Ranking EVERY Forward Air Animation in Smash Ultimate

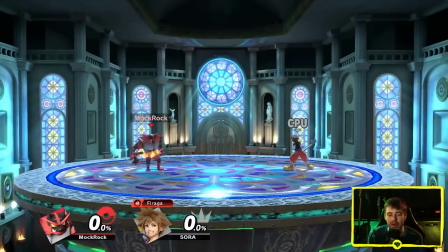(8:16)
The attack looks a lot more focused and directed in the direction it's supposed to be going in, and his recovery animation looks a lot more natural and actually pretty smooth.
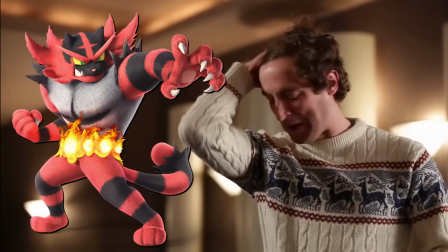(8:24)
Shame that this is yet another Incineroar kick attack with his tiny spindly little legs. I hate that he uses them in so much of his moveset.
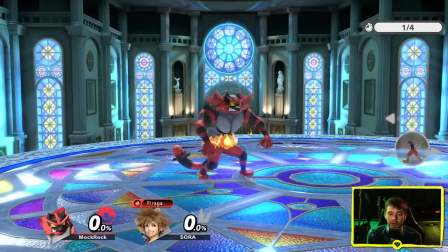(8:30)
He's a wrestler character. Of course he's got to do drop kicks and stuff, but man, what an unfortunate character design to stick this on.
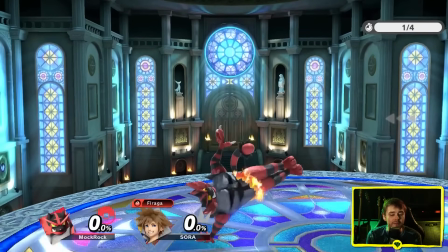(8:36)
I love the recovery animation, and I know that a lot of people don't necessarily feel this way.
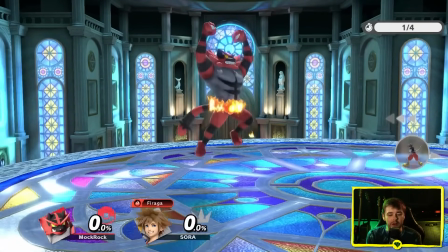(8:42)
I've gotten some pushback for saying that I hate Incineroar's kick attacks, so I guess a little bit of a hot take. Maybe it doesn't feel like this should be a hot take to me.
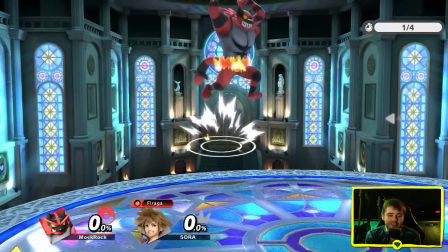(8:48)
I hate the leg attacks, but in essentially every other way, the animation is great.
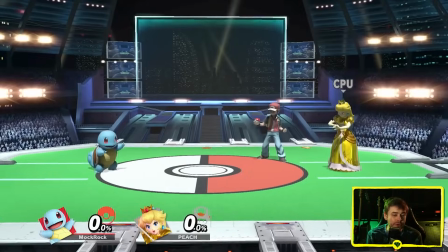(8:53)
It's thematically appropriate. It's technically well done. I don't know. I'm kind of torn. So Squirtle is back in very weak territory and I have some of the same problems that I have with Diddy's.
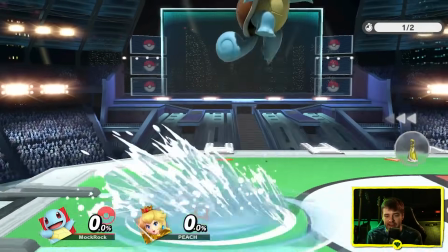(9:02)
It just kind of seems to pop out of nowhere. You can see here it really does look kind of jerky.
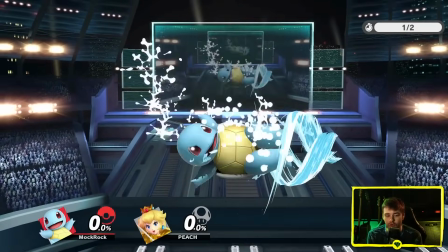(9:06)
I don't think it's quite as bad and the water particle effects look cool and cover up some of the issues with it.
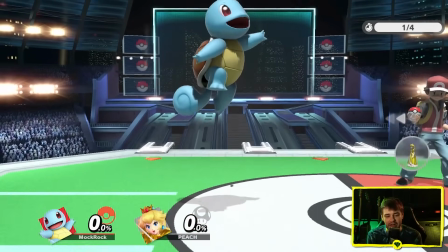(9:13)
But yeah there's a little bit of a defined jerkiness to this one. The landing animation is kind of inappropriate too. Squirtle just sort of snaps back into position.
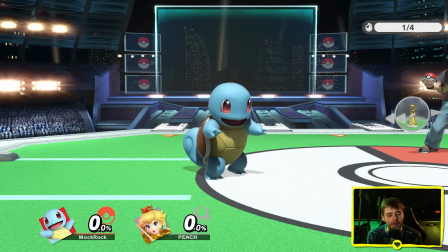(9:20)
Now this is a very quick nimble character and a quick nimble move on that character.
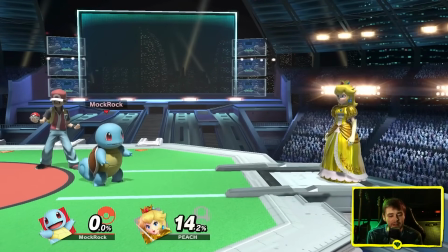(9:25)
It's a combo move. It's pretty safe to throw out. So low landing leg is to be expected, but you can animate for low landing leg in a way that looks natural.
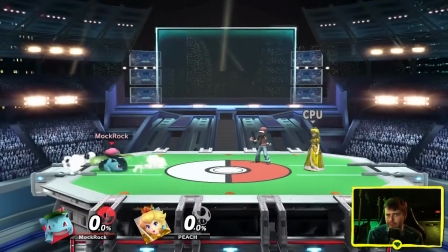(9:33)
This doesn't really look that natural. Ivysaur is a step up. This is a sword arc, essentially, except it's done with vines, you know, whip motion.
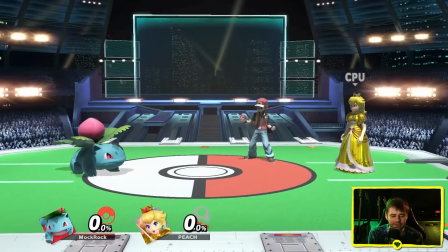(9:41)
You know, vine whip is a move that Ivysaur uses, so it makes sense. And there's a decent amount of momentum generation from Ivysaur's body here.
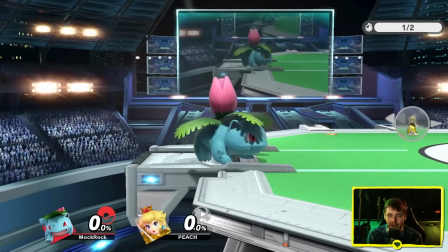(9:47)
I like the way Ivysaur winds up and then slams down. I definitely feel like it be exaggerated more, but at the same time, doing it this way allows more of the focus to be placed on the actual vines themselves.
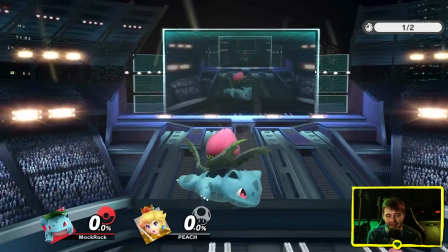(9:56)
And I like the particle effect on here, the green motion smear creates a really satisfying arc. Landing animation is pretty par for the course.
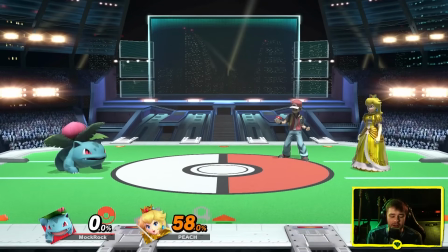(10:02)
Works fine, I like the way the vines retract back in smoothly. Impact sound not nearly as much, it just feels a bit inappropriate for the kind of move this is.
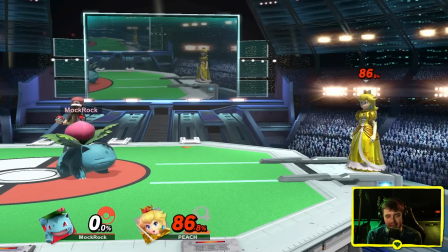(10:10)
It's not a bad generic sound effect, I just feel like having a more dedicated one would probably be better. I think the Charizard one works a bit better.
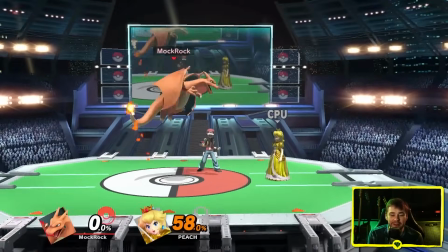(10:17)
As for the actual animation itself, it's okay. It looks a little bit almost pinched to me though, a little bit cramped.
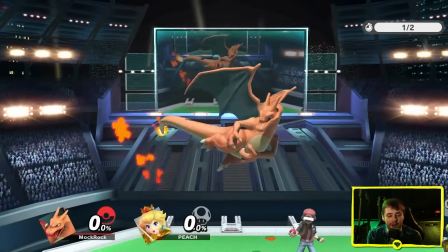(10:23)
Charizard doesn't actually have very big arms, so this is a little bit of an awkward choice for a far-reaching forward air.
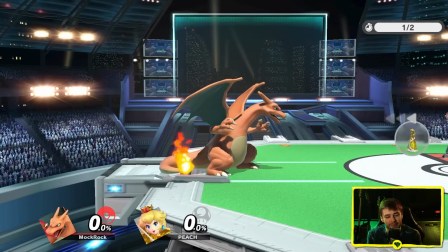(10:29)
They're really trying to compensate with the claw particle effects, but it still doesn't quite work for me and never has.
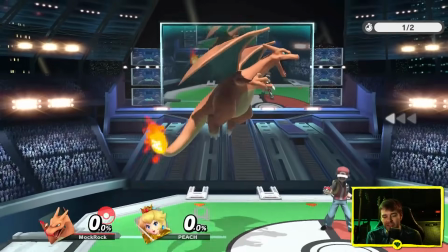(10:34)
Back in Brawl, this was a fire blast, and I think that works way better. The landing animation has a little bit of a weird momentum transfer, and it's again coming from the way that Charizard...
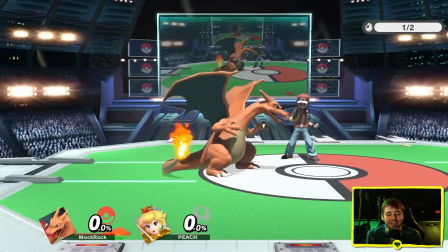(10:43)
The only word I can use is pinches together. So Diddy Kong's going in F tier.
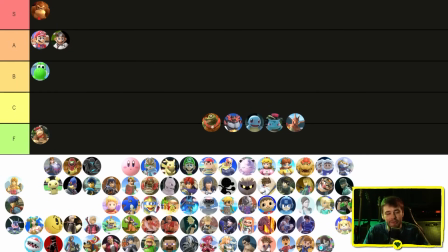(10:47)
Not only is it just a very kind of boring category of move that doesn't do much to show off Diddy's personality, but I just kind of hate it. King K. Rool I'm torn on because it's really fun, but it's also messy and doesn't really work as an attack animation. I think I'll balance that out with B tier. Incineroar, I'm going to give a very reluctant A tier too.
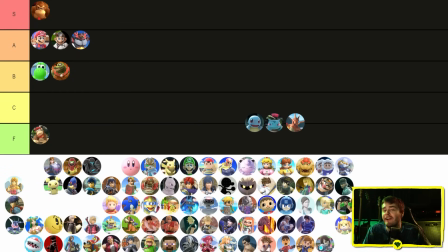(11:03)
I hate the legs. I really hate the legs, but I've got to admit, other than that, everything about this is pretty well done. Squirtle C tier. the water particle effects are doing a lot of heavy lifting. I'm gonna give Ivysaur A tier, I like this one. And then Charizard, I think C tier as well. It's, yeah, it's awkward. Let's do Bowser as another giant claw slash.
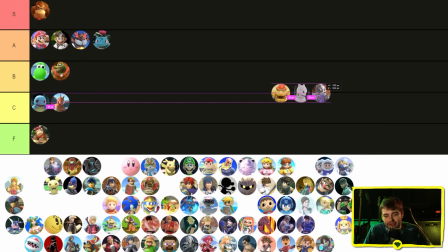(11:21)
Me too, I guess, kind of belongs there as well in its own way. And then Wolf, claw slash as well. I know Banjo is doing a punch, not a slash, but he's a bear.
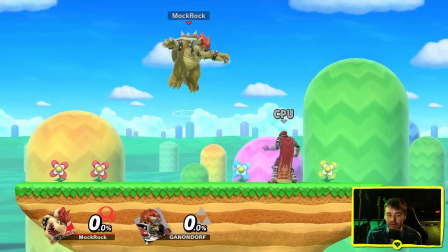(11:28)
He probably has claws, right? Okay, so Bowser. This works way better as an arcing claw slash for me than Charizard's does.
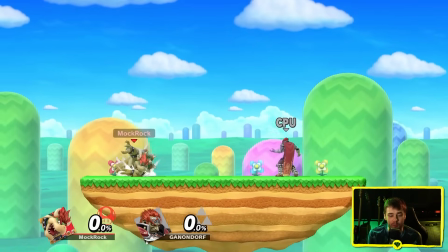(11:36)
A lot of that just comes from the fact that Bowser actually has appropriately sized arms to be doing this kind of attack.
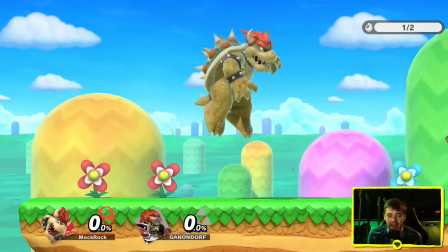(11:41)
I love the pose he ends up in very dynamic and strong looking and it's not a problem for me at all that he doesn't flip
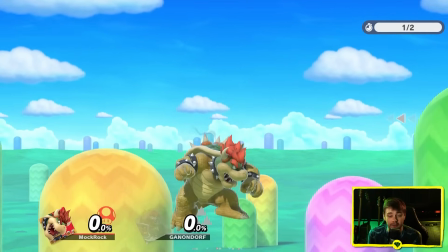(11:47)
forward while he's doing this even though it looks like his arm is generating enough force that you could maybe make a case for that especially because he's got
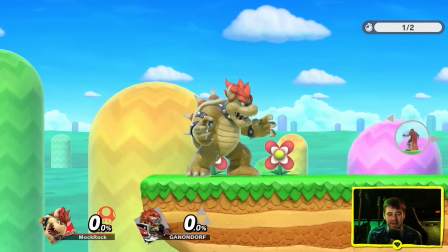(11:53)
his shell tipping a little bit over the center of mass there so maybe that should be tipping forward and continuing to make a move but it still feels pretty natural to me.
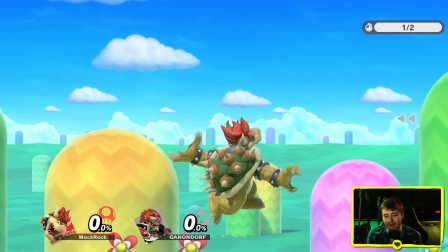(12:00)
Landing animation okay just kind of tucks his arm under himself that makes sense. The getup is a little bit snappy and weird.
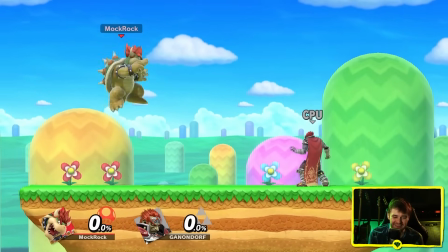(12:08)
Yeah, a little bit noticeable even in context. Not the world's biggest deal, but not perfect.
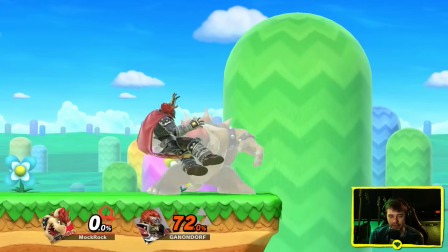(12:13)
Feels good to hit. This is where that visceral claw sound really comes into play.
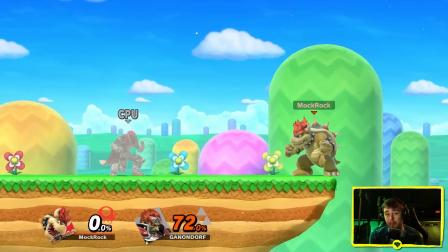(12:19)
There's not much in the game that I think is a more appropriate use of that sound effect.
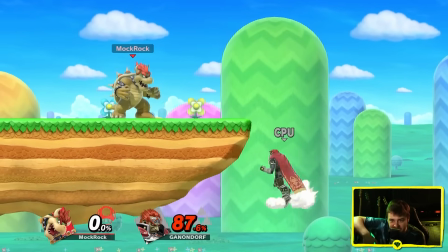(12:23)
Part of me almost wishes this was a two-parter, you know, you hit and then you release, like, to really just let it get driven home how much Bazzard's clawing into you.
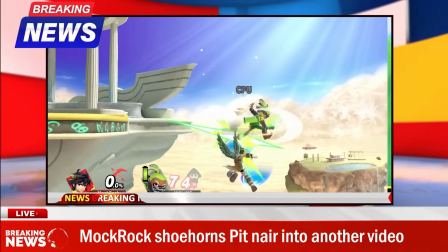(12:32)
But given Smash's history with multi-hit aerials, we can probably take a pass on that. And then Wolf.
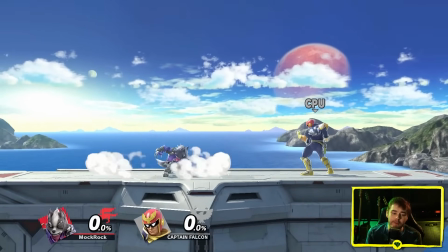(12:37)
Now, I don't love the pose that Wolf ends up in at the end.
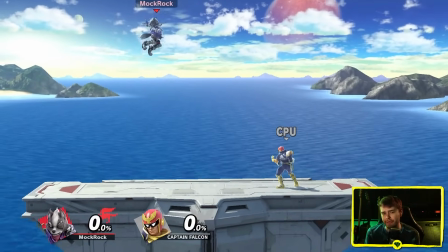(12:41)
It feels a little bit loping, which works for a Wolf character, but not the strongest or most well-defined.
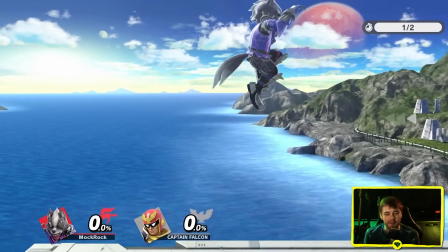(12:47)
And frankly, there's a short period where he looks like a little bit of a goober, not necessarily what I expect for his characterization.
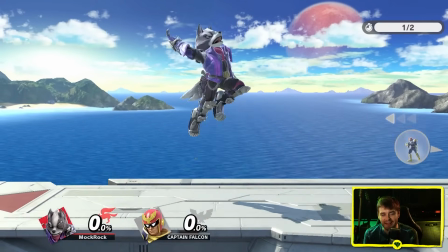(12:52)
If you cut him off partway through, sort of more the way the move's intended to be used a lot of the time, though, I think it looks really good.
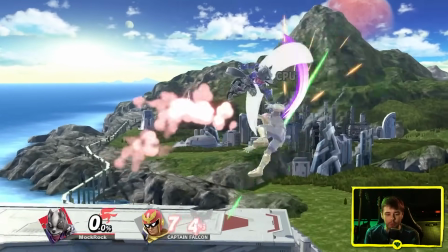(12:57)
And I think if you actually hit someone with this one, it works way better in midair.
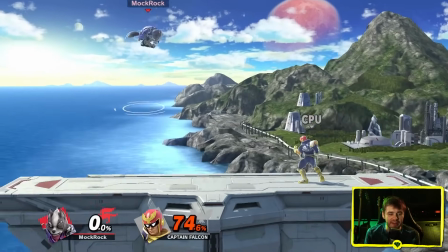(13:01)
I think part of the issue is that this pose here almost looks like he's suspending his arm in someone, right?
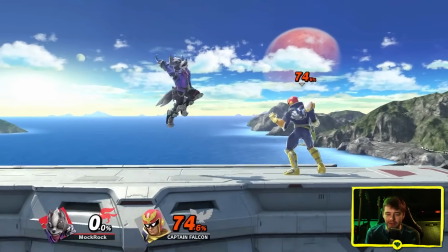(13:07)
So if it's hitting empty space, it looks not the most natural. But here, better at least.
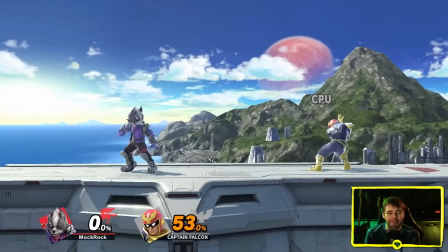(13:13)
It's also just not the most impactful looking animation in the world, but it's not supposed to be. This is a combo tool. It feels appropriate.
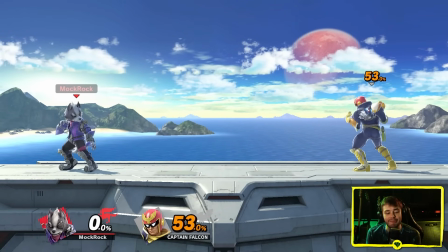(13:19)
And I like the custom particle effects. And as with a lot of wolf's moves, the custom sound design of the claw slashes is carrying it like crazy.
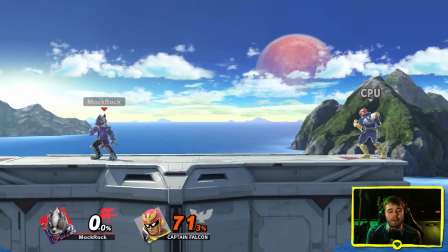(13:29)
that alone raises it up a few pegs it just feels so good to throw out and feeling good to throw out is a lot of what you're
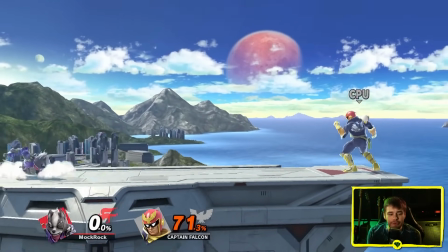(13:34)
asking an animation to do so even if there are some issues that i have with this one if i like the way it works in game
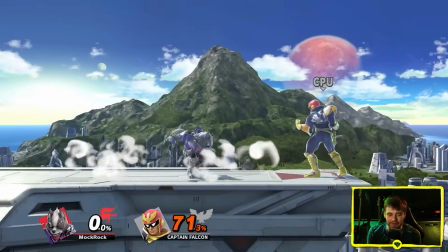(13:39)
then i really can't fault it too much for some of the other stuff me to shadow scratch and no this is not shadow
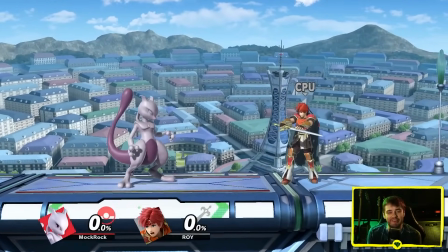(13:46)
claw i know that's what everyone calls it i know it should be called shadow claw but it's not solid sense of power on this one this is a beast of
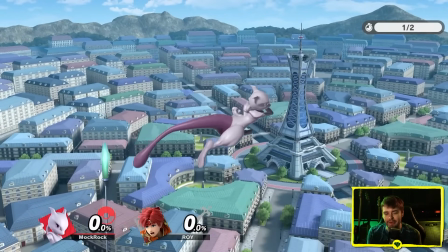(13:53)
a move and i'm not sure that the chosen direction here is necessarily the ideal one to take just to convey how much power it has,
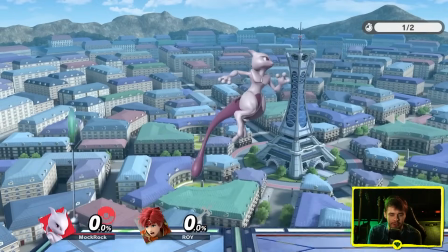(14:00)
but as far as this horizontal claw slash direction is concerned, if that's what you are going with, then I think this is a pretty good implementation of it.
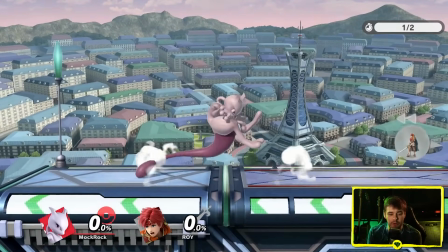(14:06)
Even with how quick it comes out, there is still a little bit of a sense of wind-up. It doesn't feel like it's coming out of absolutely nowhere, and he has some decent follow through, torquing along sort of a central action line there.
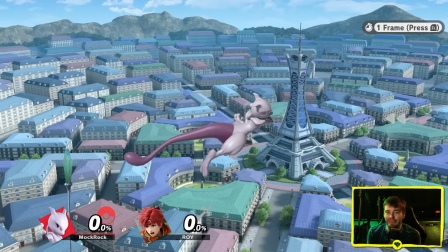(14:15)
He does kind of pinch in a little bit near the end, which is the same thing that I criticized Charizards for, but I think this particular body motion works way better, and Mewtwo turns to face away from the camera.
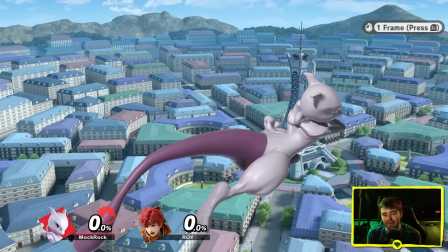(14:25)
So they're hiding some of that messiness and not only that, I think they're actually cheating a little bit and moving his non-acting arm into sort of an unnatural position to look better in the silhouette and that's a totally valid technique. You are absolutely allowed to cheat in animation to look better in moment-to-moment gameplay. Landing animation is nice.
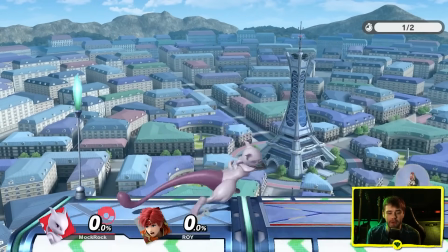(14:40)
He doesn't look like he's hitting the ground too hard, which is completely appropriate for a floaty psychic Pokemon.
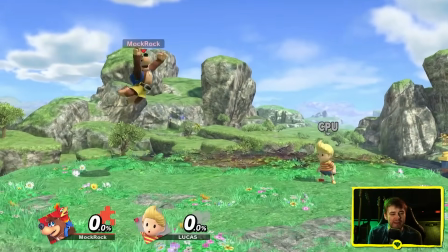(14:45)
Also sort of ties into the bit of a flowing feel that it has. Banjo. So again, even though he's not literally using a claw slash here, the overall motion is very similar to Bowser,
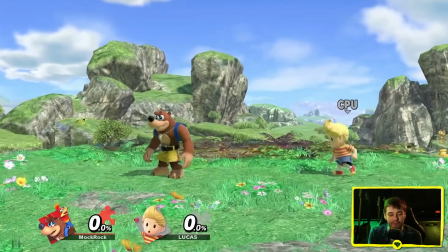(14:54)
which is why wanted to include it and it's even more exaggerated and it works really well for me yeah really great sense of wind up into power on this one and if i let
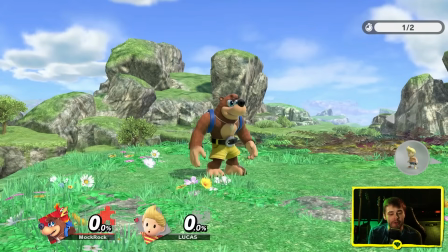(15:02)
the entire thing play out he goes almost literally horizontal he really lets himself get carried into it planning animation works as well it's very similar to badges again he tucks his arm underneath him and again it's got that little bit of slight jerkiness on the get up it's not quite as bad if
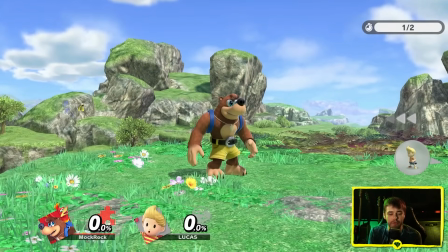(15:17)
nothing else just because it looks like there's a bit less mass to move around so slightly less effort is warranted a lot of get
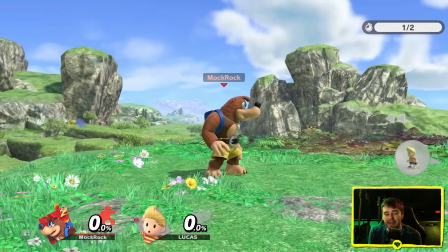(15:23)
up animations are like this again I really want to emphasize I'm not holding it against them too much and connecting with it feels really good.
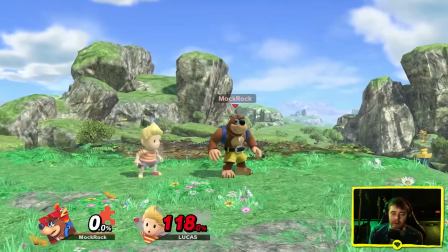(15:30)
This is one that I think might have deserved the meteor punch sound effect not
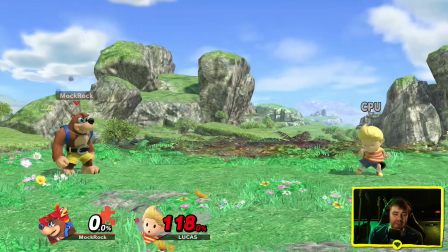(15:35)
meteor meteor more meaty the same one that Doc gets but I think it feels perfectly satisfying.
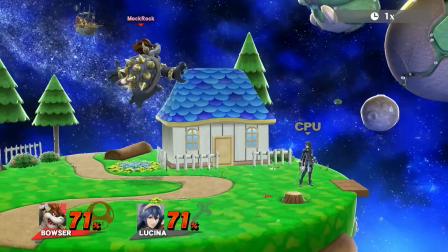(15:41)
Bowser I think this is a pretty easy S tier. What a huge claw up from Smash 4 by the way where it looked let's be real a little bit pathetic.
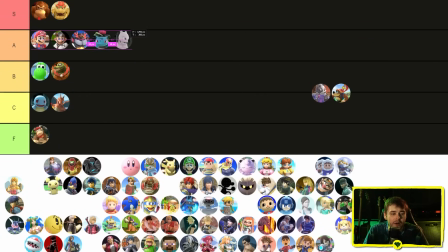(15:47)
Meteor A tier I like it I don't love it in quite the same way. Wolf I actually think I'm gonna give A tier as well and And this is way more generous than I'd usually be for a move that I have several issues with. But it just feels so good to use in actual gameplay. And then Banjo, the big punch, joining the big leagues.
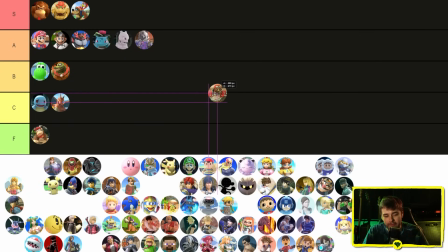(16:04)
Love this thing. Ganondorf's got another big punch. Let's put that in there. And then Sheik's kind of looks like Wolf. So you know what? That's probably telling me I should just do the Zelda gang. Young Link, Toon Link, and Zelda herself.
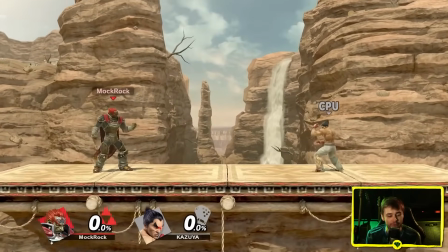(16:13)
Ganondorf's big punch. This is actually another one that feels way better than in Smash 4. That particle effect that gave it really does a lot to sell it.
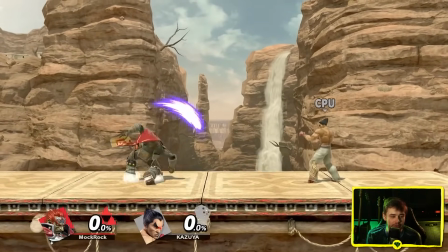(16:20)
Not that it necessarily needed that much help. but already felt good to use. Nice sense of anticipation and follow-through.
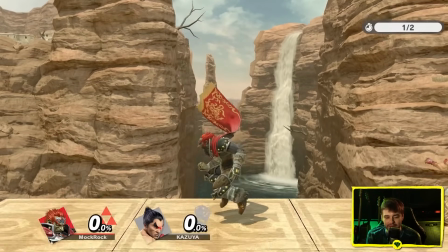(16:25)
I like the final pose he ends up in, a little bit more viewable from this side. Yeah, he looks like he's putting a very appropriate amount of force behind that swing.